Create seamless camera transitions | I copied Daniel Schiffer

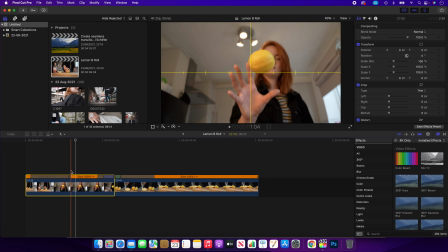[8:06]
But if we really wanted to, you could click to, let's say around here on the clip, we will increase the scale to around about 120, and then we will keyframe a position and move the lemon to the center.
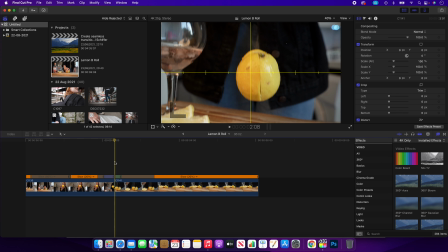[8:24]
We'll move over to the end of the clip and do the exact same,
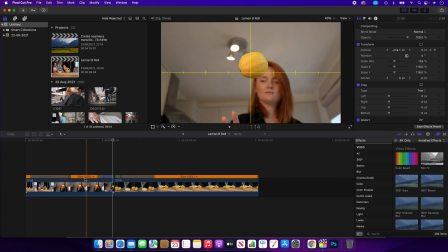[8:28]
so that needs to move slightly to the right, and then you can see that the lemon is much more central.
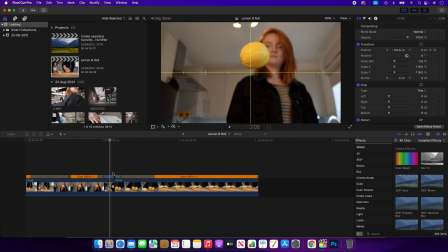[8:34]
But working backwards with the clip, you can then click through, and every time you need to,
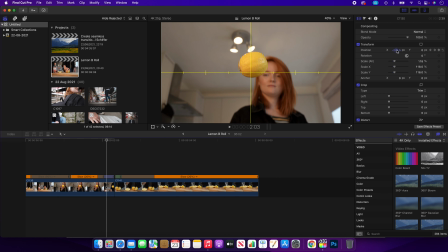[8:40]
go in and add another keyframe just to keep the lemon as central as you possibly can.
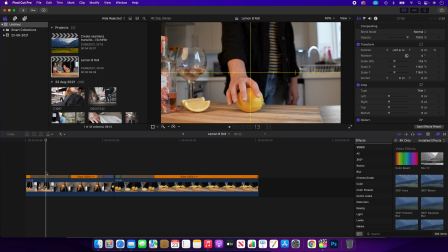[8:48]
And I think we look pretty good there. So if we click play now, you can see the lemon is exactly central.
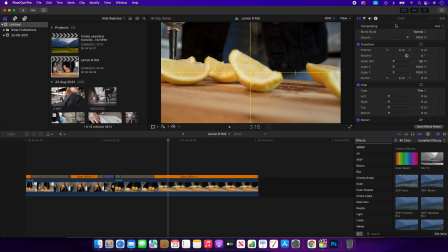[8:57]
I think that does actually look a lot better as well, so I think I'm going to keep that in,
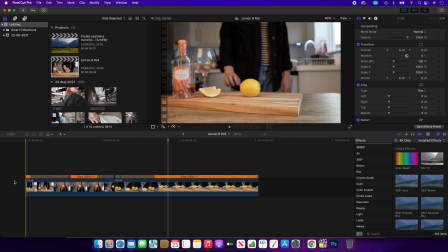[9:01]
because now the lemon is the center of the picture and your eyes are drawn even more to it. Okay, and then all you need to do is add a color grade and a few sound effects, and you can turn it into this.
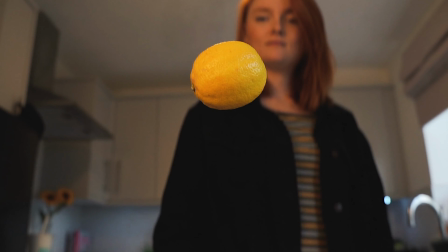[9:19]
So there you go, that is how you can turn two camera shots into one seamless transition, so it looks like one clip all the way through. Thank you again to Daniel Schiffer for showing the world how to do it through his YouTube videos. And if you haven't seen his video, hopefully this has helped you learn how to go about doing stuff like that, so you can then go and create your own stuff. If you want to see more videos like this, editing sort of videos, let me know in the comments below. Don't forget to give this video a thumbs up, and I shall see you all very soon in another video.